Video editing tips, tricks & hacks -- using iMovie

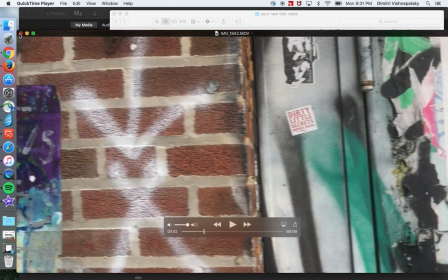248s
See other stuff that probably don't even notice because it happens so fast.
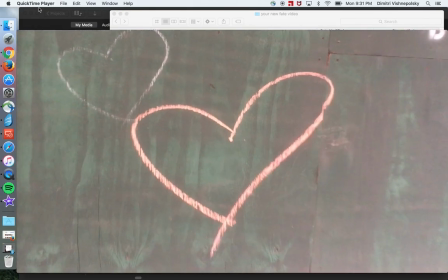253s
But it's like somebody drew a heart. Like, let me film it.
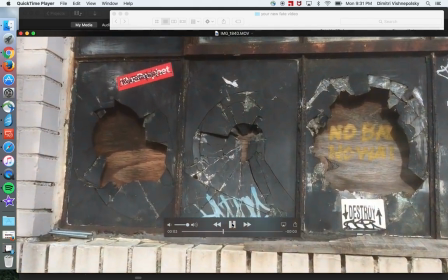261s
Broken glass also makes an appearance. This is just filmed on my phone.
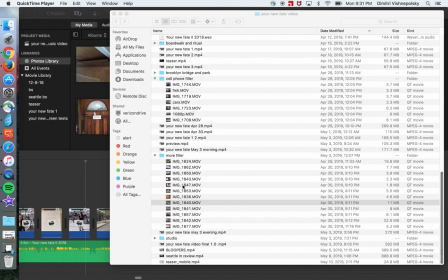269s
The rest of the footage was filmed on a professional camera.
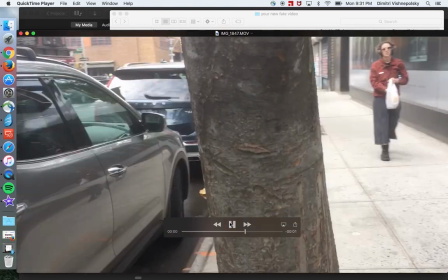275s
Some more time-lapse footages.
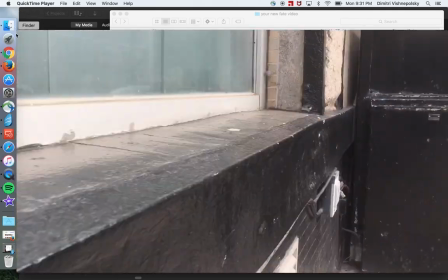283s
Some other stuff like that.
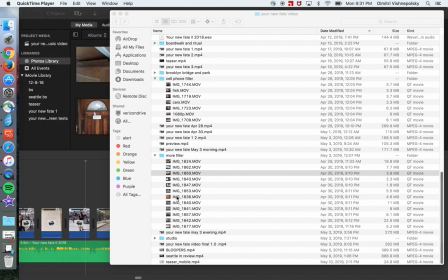288s
So yeah, do the backwards video, and in one part of the music video we actually have our singer do, here we go.
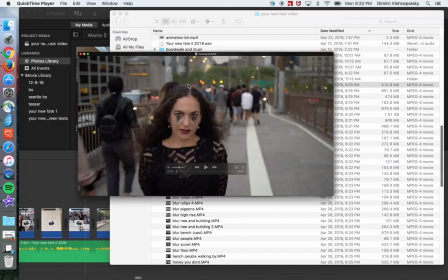307s
So this is, she's actually,
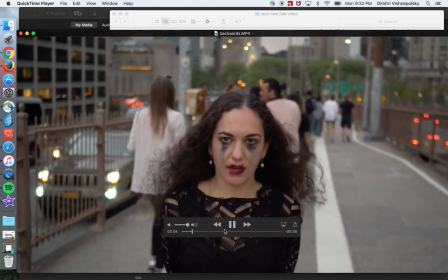312s
see, I'm counting it as she is saying stuff backwards.
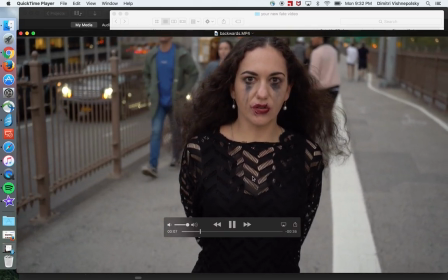317s
1, 2, 3,
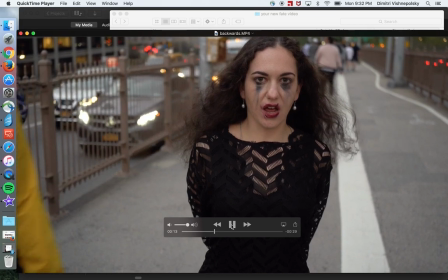321s
4, 1, 2. And then I simply flip that back,
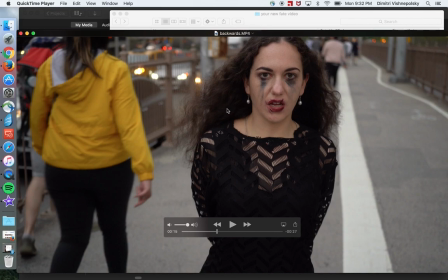327s
and it appears as people are walking backwards, cars are driving backwards.
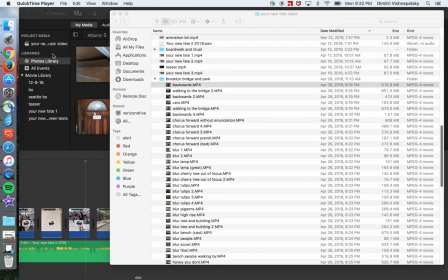333s
All right. So now that we've
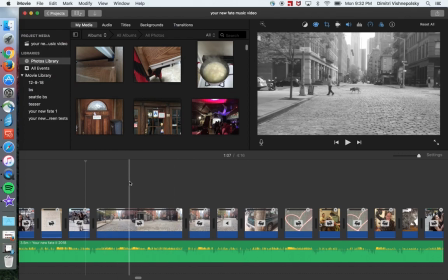337s
seen the actual footage, let me show you some of the special effects that I did.
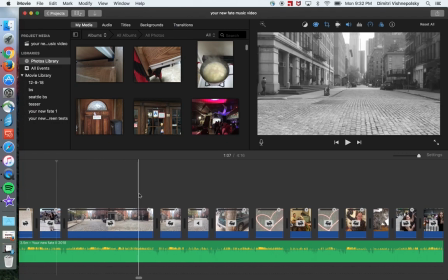344s
First of all, if you notice, there are lots of micro edits, lots of them. Let me show you this accidentally discovered dolly zoom that I that I did.
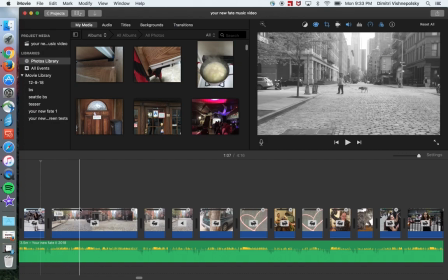359s
So this is a time-lapse footage of me walking down the street in Manhattan, and it looks just looks kind of boring.
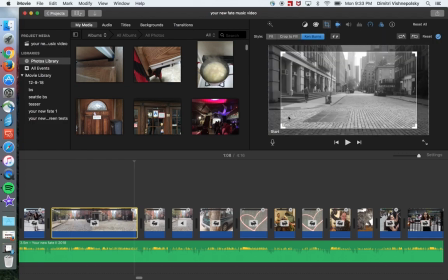368s
But what I did is I added a Ken Burns effect, and a Ken Burns effect is basically
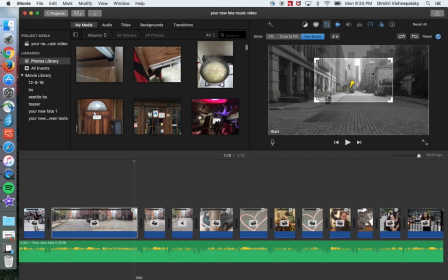376s
automatic zoom. You set the beginning frame and the end frame. So if we set it to start like this and end like this,
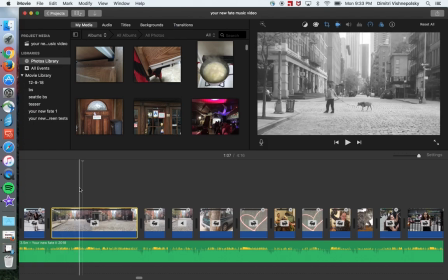387s
as I'm walking down, you see what's happening is that this street is like stretching out. You see this effect? Some kind of like an optical thing. This dolly zoom has been used extensively by Hitchcock and
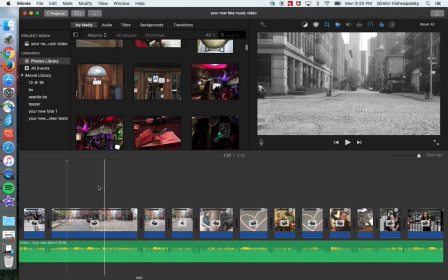409s
lots of directors, even Spielberg used it. See? Isn't it cool? So as I mentioned, my style is a lot of filler, and
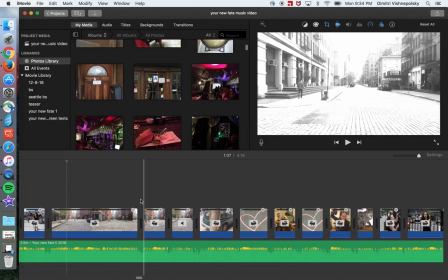423s
adding filler works best if it's like sped up and it's brighter.
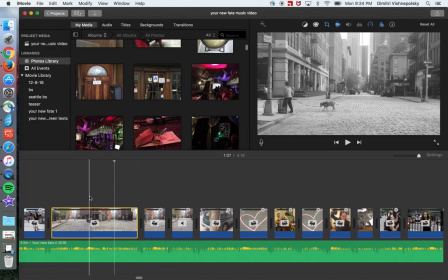431s
So most of the music video is simply in black and white.
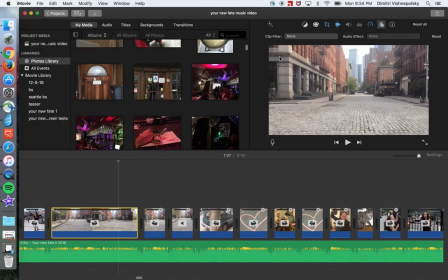438s
If I see, this is the actual footage. If I set it to black and white, it looks like this.
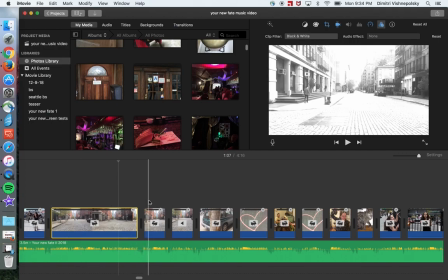447s
And I took the same footage and I sped it up. It's ridiculously fast. I reversed it and I made it brighter.
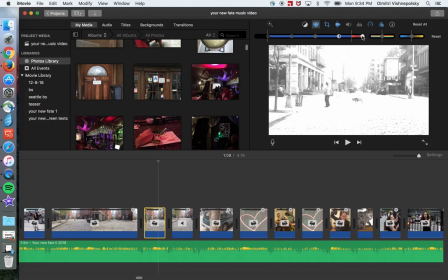465s
See, the brightness is set all the way here. So just like
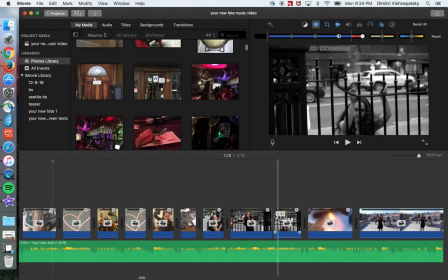472s
all these things make it more exciting if you have these bright flashes.
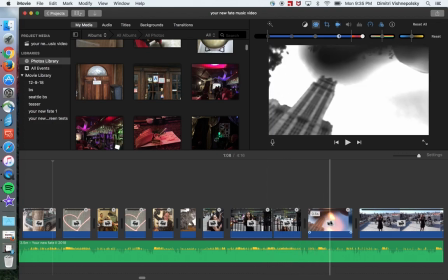483s
In this shot, I lit a match next to my phone.
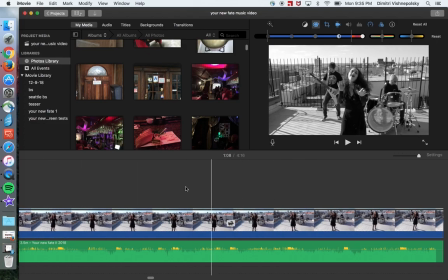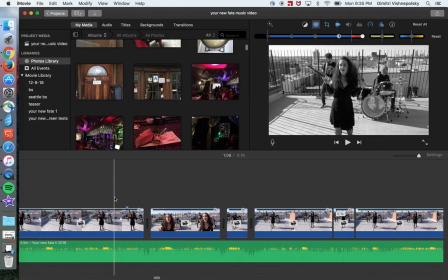493s
So see a bunch of these.
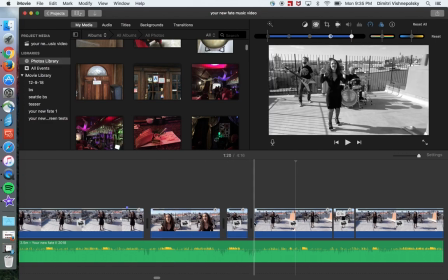501s
Haha, and then you just like a quick flash. Something happens, a change in the perspective.
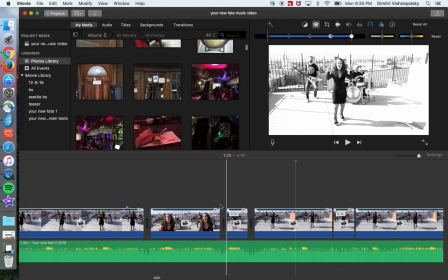510s
It's nowadays people's eyes are just expecting rapid editing.
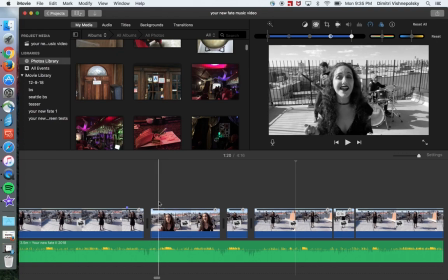519s
This kind of editing techniques would not fly back in the 50s or something like that, but it's refreshing, I think.
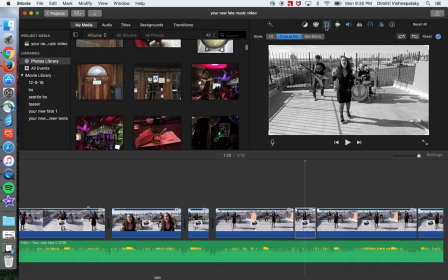529s
So you just take the frame and readjust it for just one split second, right?
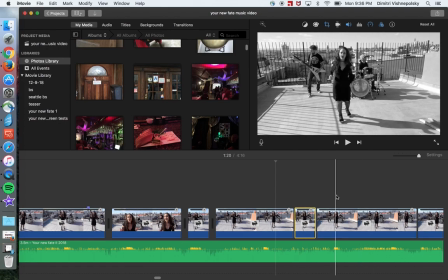538s
And then back to something else.
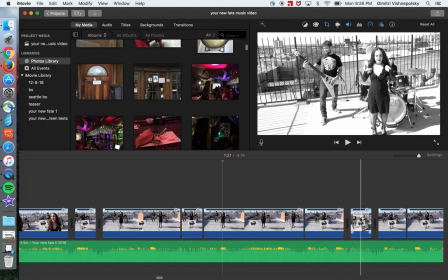543s
And there's so many random shots, like our singer just like adjusting herself.
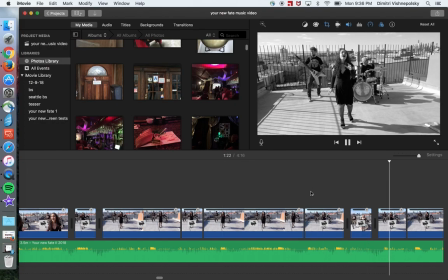549s
And nobody even notices that. See, it's just like a flash, 0.2 seconds of something.
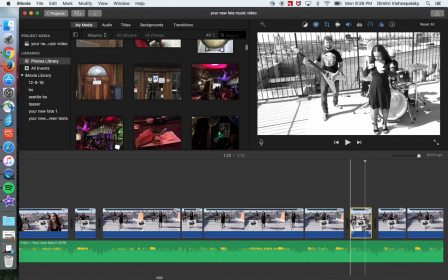556s
The brightness is increased. It's sped up.
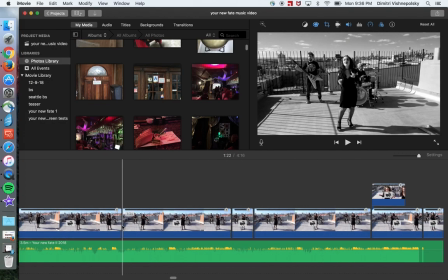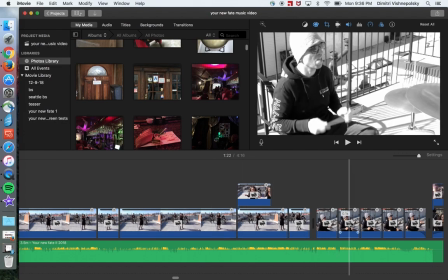You can take any boring shot and then you crop it up, change the brightness, add some random stuff,
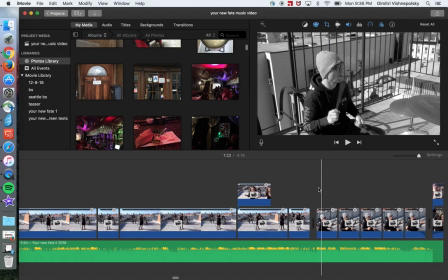577s
zoom in, and it will look exciting like this. See? You don't even know what the hell that was.
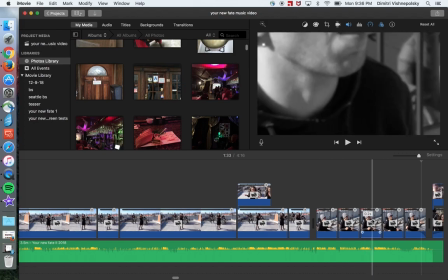585s
And all this is another Ken Burns. See?
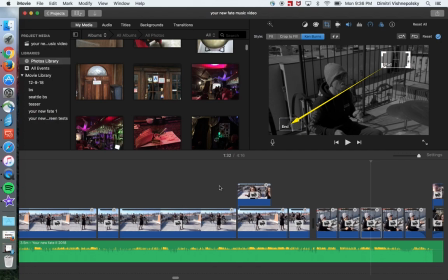589s
From here to here, it just goes like just momentary kind of blur.
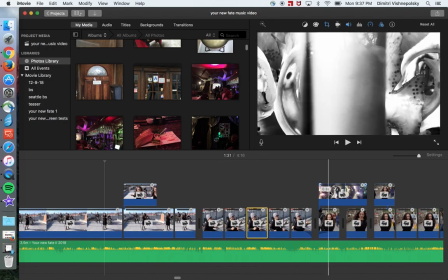600s
Oh, here's our fish footage. See, I applied some filter here,
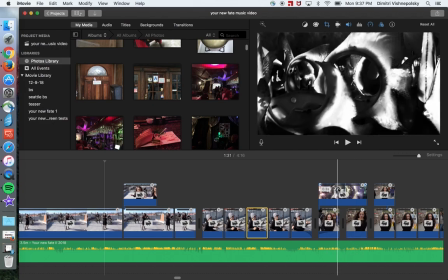607s
changed the brightness and contrast so nobody knows what the heck it is.
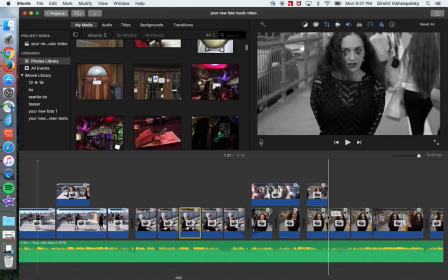614s
Something weird. Now this is the backwards scene. So it's like,
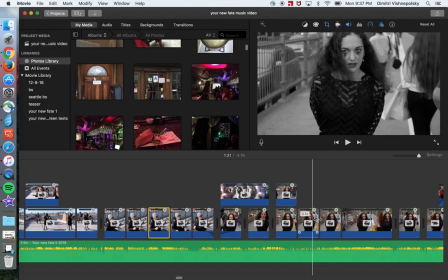625s
oh, far away, well, relatively far away, then up close with increased brightness.
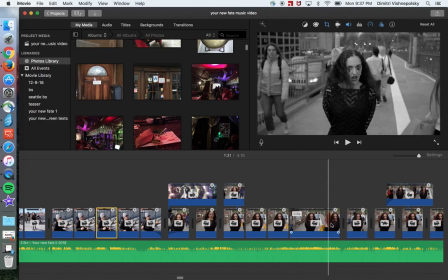632s
Then something here. I use a different take.
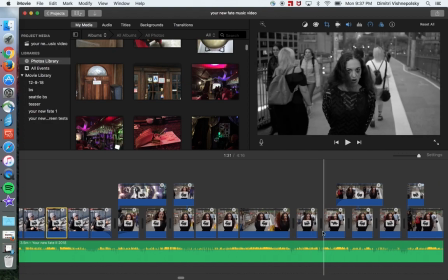641s
So it just looks chaotic and nobody knows exactly what's going on.
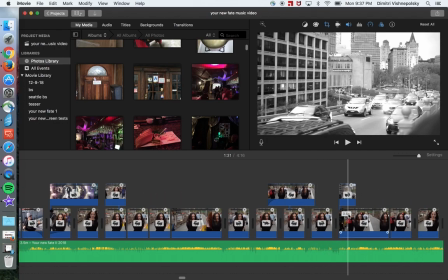647s
You see, I cut to cars. Lots of stuff like that.
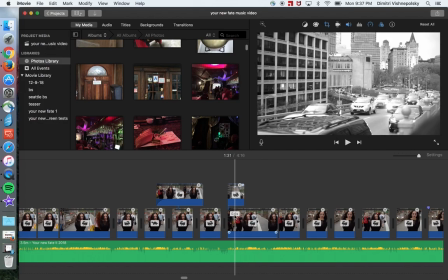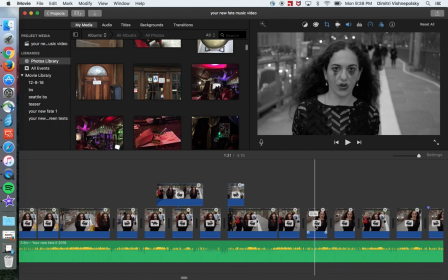660s
See the same shot but brighter.
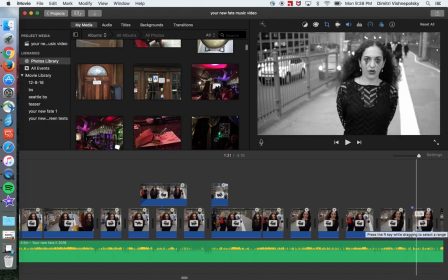666s
Zoomed in, zoomed out. So this looks.
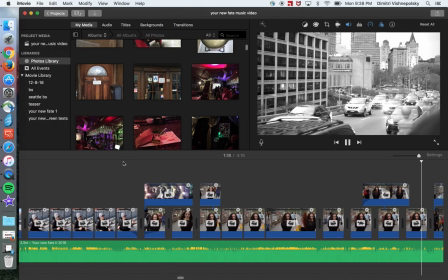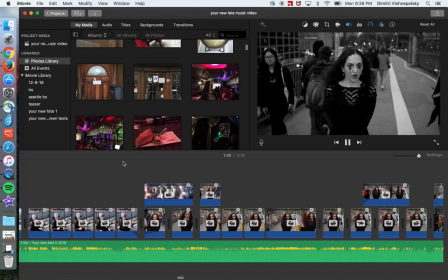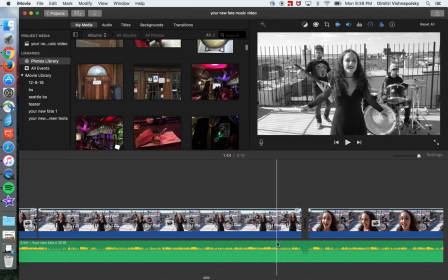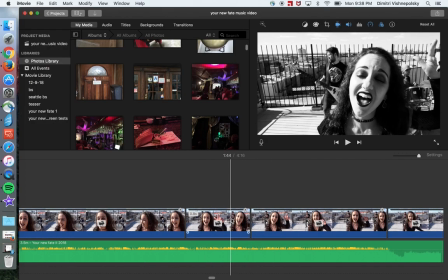688s
So you see a lot of these rapid shots, and if I don't have another sort of angle, I can take the same footage and just frame it differently, change the brightness a little bit so it appears like it's another take,
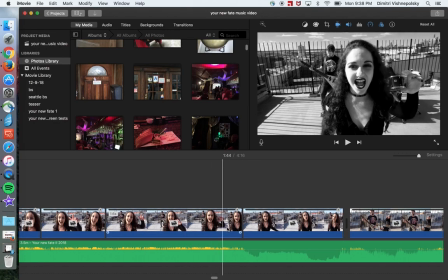705s
even though it's the same exact piece of footage.
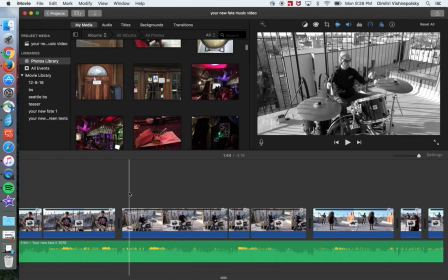712s
Here's a fun little thing I did. So I simply cropped up this footage,
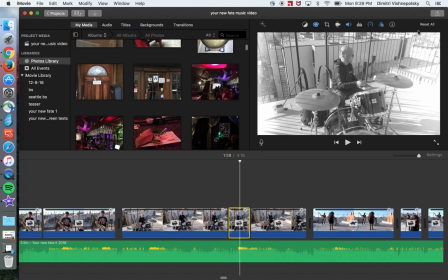724s
and I set a different filter, dreamy,
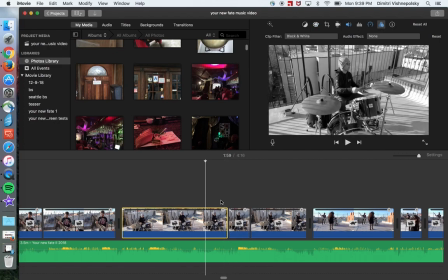729s
for split second, so it looks like this old film. Yeah. And here I readjusted the frame a little bit. See, just a tad.
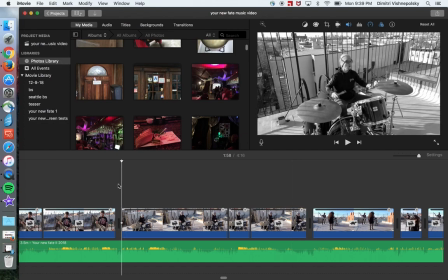744s
So this gives it this aged film kind of look without any sort of plugins, right?